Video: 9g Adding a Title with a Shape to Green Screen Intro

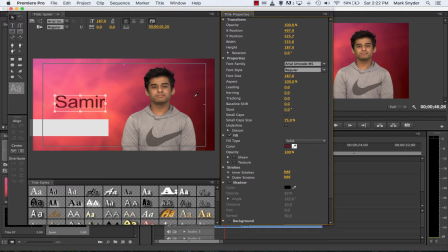(4:09)
I'm going to select a pixel color that's already there. I like that. That's nice and dark. Okay, click. It changes my color chip to the color that I've selected. If I select something light, you can see how that doesn't stand out. Okay, so eyedropper, select. I don't like black.
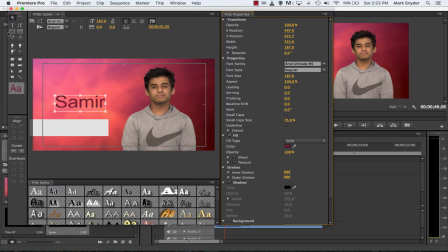(4:27)
I want to be inspired by something I already see. There, let's pick that one. Okay, selection tool, shortcut V, drag it down. Hey, that's looking pretty good. My title text is just too high in the shape.
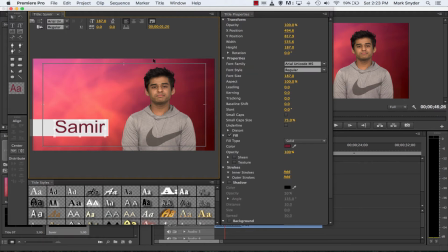(4:43)
Why don't we center it? Select it, nudge it using your arrow keys down, 1 pixel at a time. I'm pushing it probably about 10 times or so. Eyeball it, get it looking like it's kind of centered. Looks good. Notice I haven't centered it in the space here. I favored more of the right.
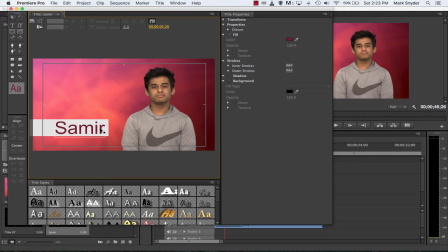(5:00)
I haven't totally right justified it, but I favored the right. Okay, so his name's a little closer to him, so because it's associated with him. Now I've got my background shape. It's anchoring the name now, and my text. But I'm not so happy with this white. I think the white is just coming out of nowhere.
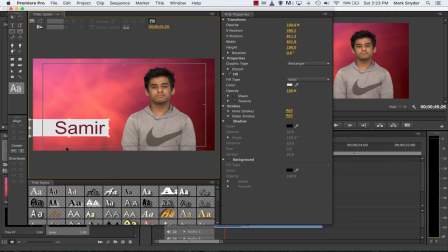(5:19)
There's nothing in this frame that's white. So what I'm going to do is change the color. Now I could go to opacity and bring that down, but that's not really doing what I want. Okay, I might, let's bring the opacity down to about 77% so we can see through this shape.
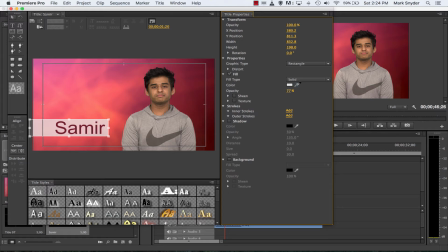(5:36)
But I also want to change its color. So I don't want it to be white. Let's go to the eyedropper now of the shape, and let's be inspired by a color that's already here. Something nice. Oh, there's a nice color. Okay, there. No, look at that. So I think I've got too much opacity now. It's too see-through. So I'm going to select my shape.
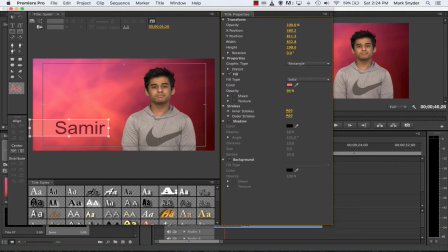(5:54)
I'm going to keep it that color, but I'm going to bring my opacity higher so it's less see-through, maybe to about, I don't know, 83%. Maybe you like it, maybe you don't. Maybe I'm going to go back to my color and make it a little whiter. Click on the color chip for the fill.
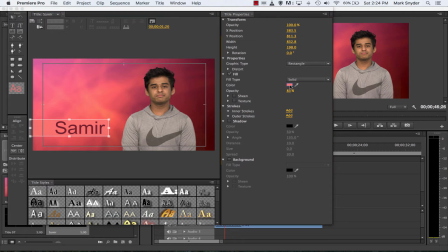(6:11)
Oops, got to select it first. There we go. Click on the color chip. There's my old color.
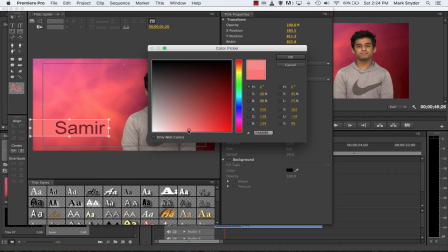(6:17)
I'm going to take it a little bit whiter, make it whiter. You can see the new color starts to add there.
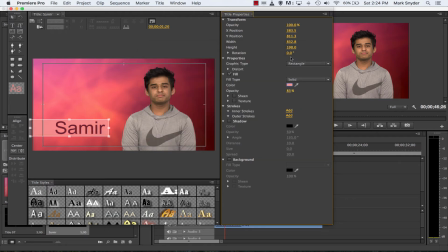(6:22)
Old color below, new color above. Click there. Let's see. Oh, that looks nice. That looks better. We're inspired. These colors, both these colors of the shape and the text is inspired by the text by the dark here, and the background shape is inspired by pixel color in here. I like that. I'm going to say I love it. Close it.
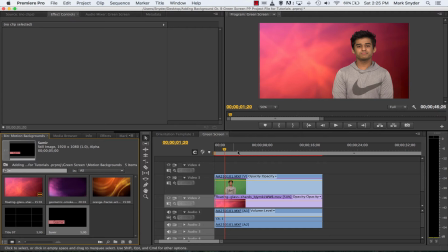(6:42)
There's my title now in my green screen bin because I'm keeping everything for this particular sequence in one place. I'm going to take that title, I'm going to drag it and drop it up above. Again, you got to make sure you have a blank track up above.
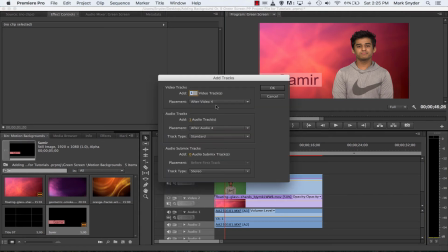(6:56)
If you don't, you can right click, add tracks. You can add one video track after the highest number and add 0 audio tracks. Okay, so change that to 0. So you're just adding one video track up above. Okay, so I'm going to click OK.
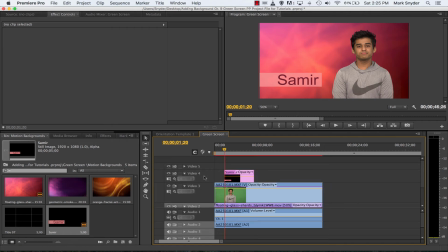(7:12)
It's added now a 5th video track. You see that above track 4. I don't need it.
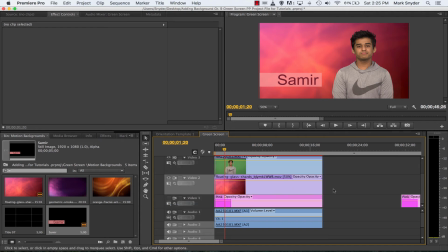(7:17)
I'm going to right click on it and I'm going to delete that track. Gone. Good. Okay, so now let's find out when the title should come in. So now to do that, you play it in real time. Take the play bar back to the start. Oh, did you hear that too? I haven't trimmed it good enough. Hey, I can always go back and fix things. I'm going to trim that off.
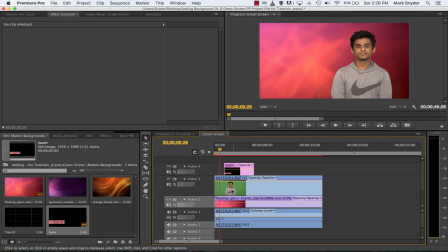(7:37)
I know it's part of this clip because it's me talking before Samir. I'm going to go to Samir's clip. I'm going to just drag it. See, I've chopped it off. I'm going to take the background. I'm going to shorten it too so it starts at the same time as Samir.
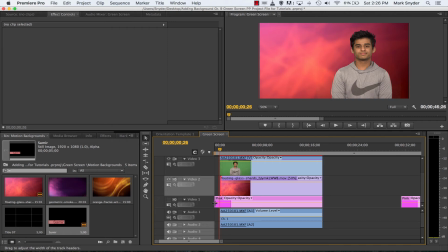(7:51)
And oh, look down here. I've got that pink there still. I got to make sure I trim it back too. Oops, not the tracks, but the actual pink. There we go. Everything now starts at once. What I'm going to do now is I'm going to click, drag, and select everything.
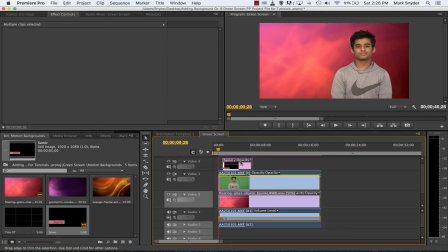(8:05)
I got to make sure I get this title in there. Click, drag, and select. And I'm going to move everything to the left, snap it to the start. This is now the very 000 in time.
Hi, I'm Samir.
We all remember.